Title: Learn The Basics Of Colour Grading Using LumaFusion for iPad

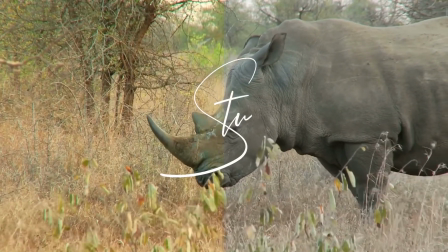(0:00)
Hi, I'm Stu and welcome back to another LumaFusion video tutorial. Today we're going to be looking at the basics of color grading.
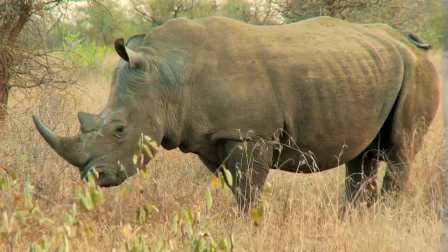(0:06)
So let's get started.
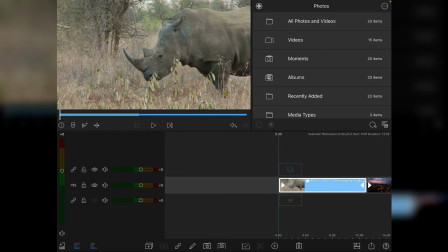(0:07)
Okay, I'm going to show you the basics of color grading, but the way I do it is that I would select the clip and then do Command-D if you've got a keyboard on the go to copy the clip. And from there, we're going to go in and press number 5 on the keyboard to get to color and effects.
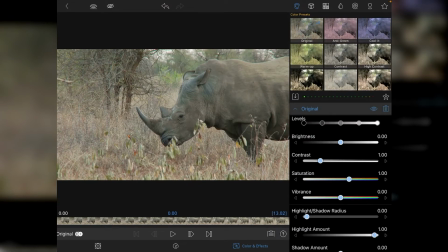(0:22)
And we're then going to tap on the original and that gives us full control of the video. Now, if you've ever color graded an image in the likes of Lightroom or Photoshop or that, it's pretty much the same thing. Now, we're not going to do too much with brightness contrast or anything like that. We're going to more focus on the red, green, and blue channels here.
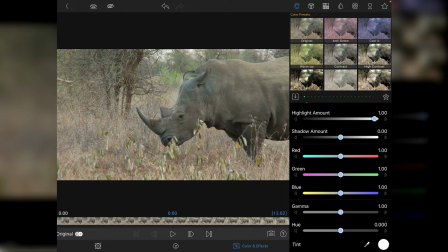(0:41)
And what we want to do is exaggerate things to find out what colors we need to add in. Now, as a general rule of thumb, you should only really need to adjust two out of the three sliders. If you're adjusting all three, then your video has got some serious color problems. but it's not a hard and fast rule just like anything but
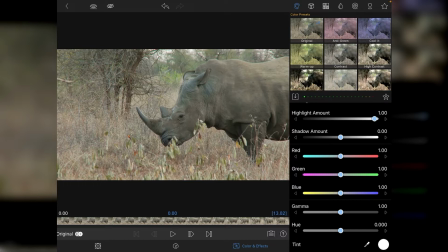(1:00)
just generally speaking two sliders and you're kind of done but we'll see how we go with this one so the first thing i'm going to do is i'm going to take the red channel and just push it over to the cyan and then push it over to the red just see if there's anything in there that helps
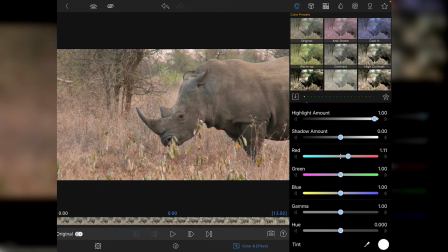(1:13)
me out and i do quite like a little bit of red in the sort of undergrowth but reset it just now i'm then going to do the green channel push it into magenta and then push it into green now it's not doing anything that exciting so we can kind of assume at the moment that the green channel is the one that we're not going to be using that much the one i'm interested in the most
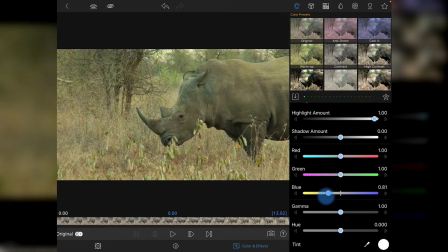(1:33)
though is the blue channel that's because if i slide to the left you'll see we start to inject more yellow into the video clip obviously at 0.50 that's an awful lot of yellow we'll just pull it back a little bit and we'll just check what it looks like if we go into
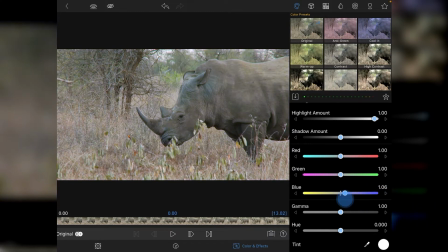(1:48)
the blue end of things, obviously a lot colder. And the thing about colour grading is, it's very subjective. You know, if you want to put warmth into an image, then obviously fire in more yellow. If you wanted to cool things down and make it more dramatic, then you'd obviously push in more blue. If you wanted a kind of Matrix Neo look, then you could add an awful lot of green into it.
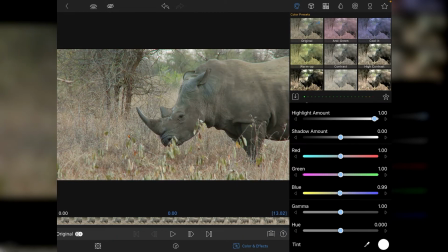(2:08)
But it really depends on the video, what you're doing, is it fiction, non-fiction, that kind of thing. there's a host of reasons for color grading and color grading not only to the palette of the color that's in your video but also working with the color to get the best out of it
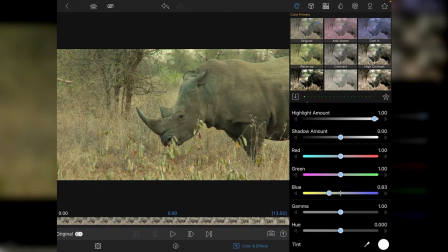(2:23)
as well this is basic color grading we're not going to do lots or anything today we're just using these three channels well i'm quite interested in adding a bit of yellow and we'll probably take it to there and then if we go back to our red channel i will actually inject a little
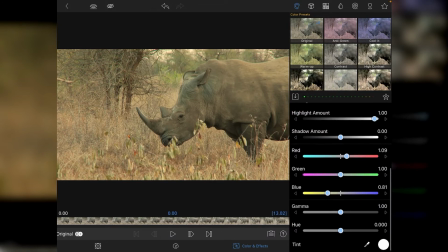(2:38)
bit more red as you can see here now does it need the gamma or the hue or a tint or anything like that probably not if anything it's a little bit flat so maybe a little bit more contrast but not but
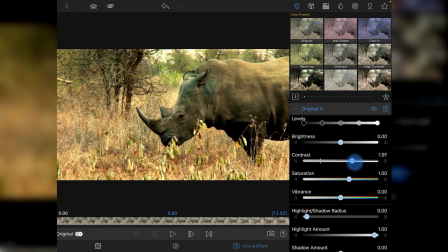(2:51)
much contrast something you want to you know not apply heavily because
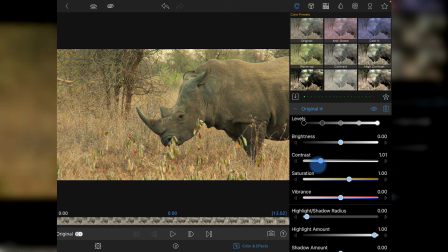(2:56)
as you can see it crushes the blacks rather dramatically so i tend to just apply contrast sparingly put it 1.10 and that sounds we're pretty much done with that. The other thing I want to do is to add vibrance and the difference between vibrance and saturation is if we exaggerate the saturation you'll see the colors
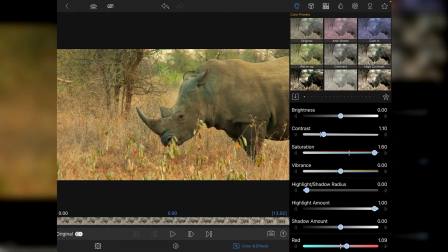(3:14)
really pop through with saturation but it doesn't actually take into account the luminance value the brightness of that color. When we use a vibrance it does take into account obviously at one is extremely saturated and obviously at minus one it's very desaturated and sometimes
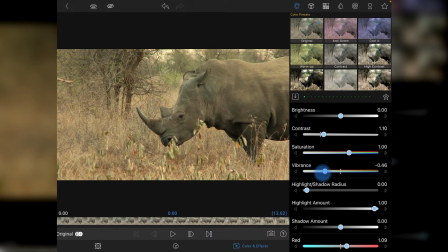(3:30)
desaturating is actually the better way forward but in this case i want things to be nice and warm i'm going to add in around about 0.15 basically plus 15 if you're doing this in an image in lightroom or photoshop and that gets us where we want to be so what we can do now we can
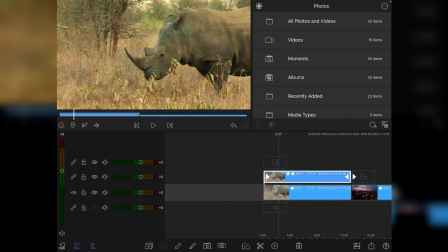(3:49)
return to our main video clip and this is why we've got an extra layer when we're actually doing color grading because what i can
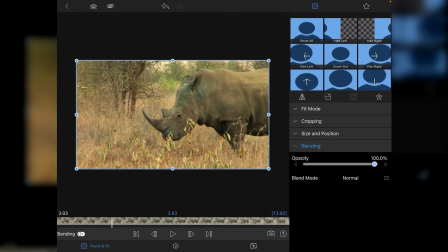(3:57)
do now i can go back in go to my blending and then adjust my opacity so if you've actually corrected the colors and they're too strong then you can basically decrease the opacity and blend through.